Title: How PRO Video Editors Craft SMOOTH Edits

Watch to the end of this video and you'll never make another harsh edit again.
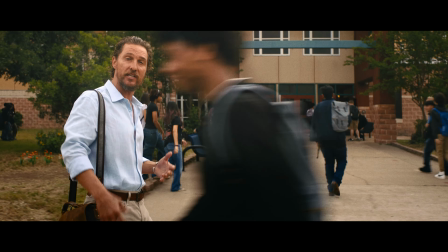In this video, I'm going to show you a technique I used when editing Matthew McConaughey that you can apply to your own edits. But unlike other videos on this topic, I will share my thought process on why I used this technique, and at the end of the video, you can tell me if you think I made the right choice. Before I reveal the technique, we need to back up and talk about the most common edit, the hard cut. In my video on music editing, I mentioned that beginner editors can get stuck always cutting video and audio at the same time, so I wanted to encourage them to think outside the box. But for a moment, let's get back in the box and discuss how you can make your hard cuts smoother.
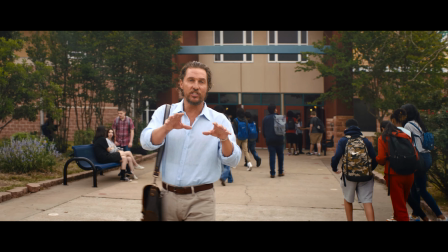Let's take a look at the first two shots of this project.
Now, part of this bill sets aside billions of dollars to make American schools safer.
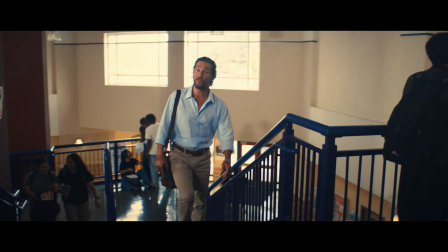That's money to pay for mental health resources and security for safer schools to ensure that our kids can learn in peace and without fear.
This is a hard cut and it works. It's a very common edit, it can be punchy, and it can be smooth. So what are a couple of tips to improve your hard cuts? First, even though you're cutting between pieces of dialogue, make sure there isn't an ambience shift in the soundtrack. This can be fixed with consistent room tone spanning the two shots, or an ambience that you add.
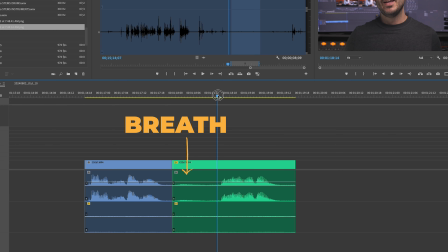Second, make sure your hard cut is precise. For instance, you may need to cut out a breath or a movement to make the cut crisp.
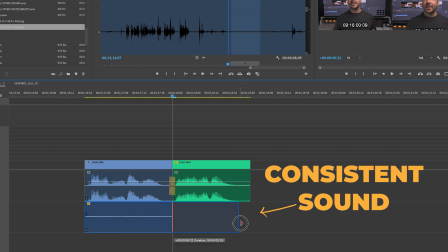What if I told you that the technique I'm about to share is meaningless if it's not made in the context of asking the right questions? Over my 20-year career, I have consistently relied on 5 questions that I ask for every edit.
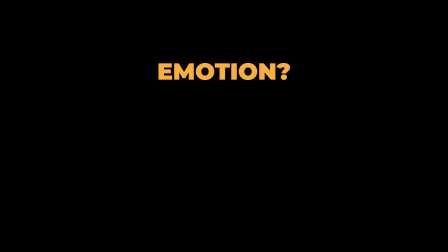Here they are in order of importance. What is the emotion of the scene? What is the story of the scene? What is the rhythm of the scene? What is the sound of the shot? And what is the action of the shot? The first 3, emotion, story, and rhythm, are taken from the great film editor Walter Murch's 6 editing criteria. The last 2 are my own. Let's try and keep them in mind as we dive into this technique. Let me give you an example of how I might answer my 5 questions. What is the emotion of the scene?
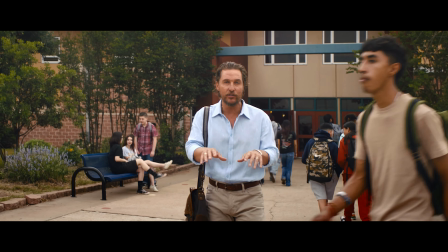Well, confidence comes to mind. Matthew feels like an authority and he's clearly sharing something important.
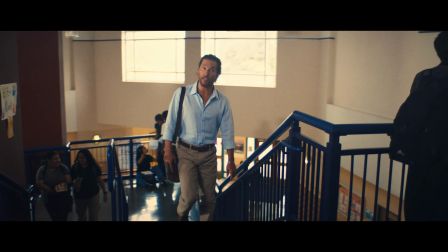What is the story of the scene? In this case, we want to move the story forward in terms of Matthew getting all this information out.
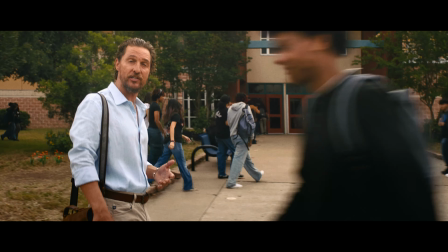What is the rhythm of the scene? Well, Matthew and the camera have established a nice rhythm in this opening, so I'll definitely keep that in mind.
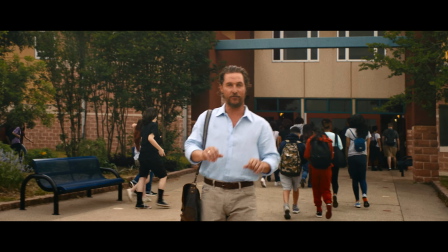What is the sound of the shot? I'm hearing some nice birds, which I added, also some school kids talking, which adds to the story. And what is the action of the shot? In this cut, I see the out point when his mouth comes to a close,
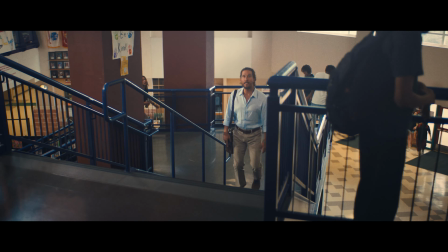and the end point of the next shot as the action of the camera moving up the stairs and revealing Matthew.
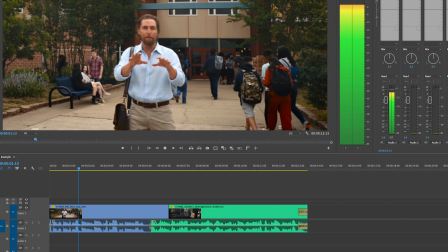So now that we've established the context, what are my other options? Well, in the first shot, it looks like we have Matthew turning his head after his line.
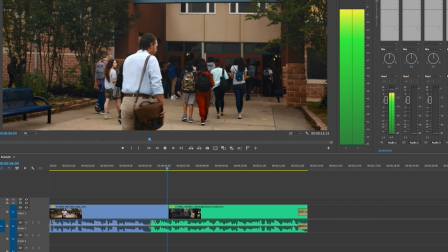But instead of simply adding time here, let's try bringing in the audio from the next shot. This editing technique is called a J-cut because it looks like a letter J in the timeline. I like this because it tells the story of him entering the school and it adds a forward thrust to the rhythm.
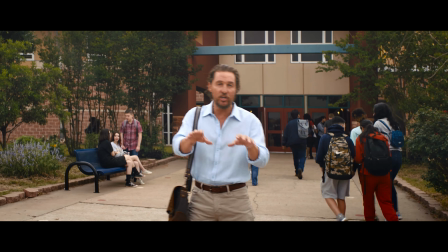Let's take a look.
Now, part of this bill sets aside billions of dollars to make American schools safer.
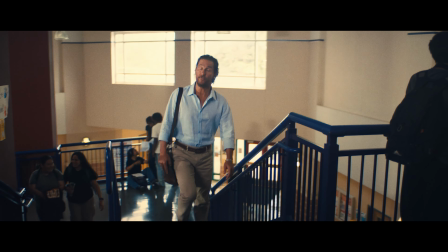That's money to pay for mental health resources and security for safer schools to ensure that our kids can learn in peace and without fear.
This is what made it into the final edit. Do you think I made the right choice? Would you have done something differently? If so, let me know in the comments. The J-cut is a great tool to smooth out your edits and is particularly valuable when cutting dialogue scenes. But what I hope I got across is that asking the right questions should always be your priority, and then select a technique that you feel is the best answer to those questions. If you got value out of this video, please subscribe, and you might want to check out my free editing guide at the link in the description. Now that you know how to smooth out your edits, you should watch this video next. Happy editing.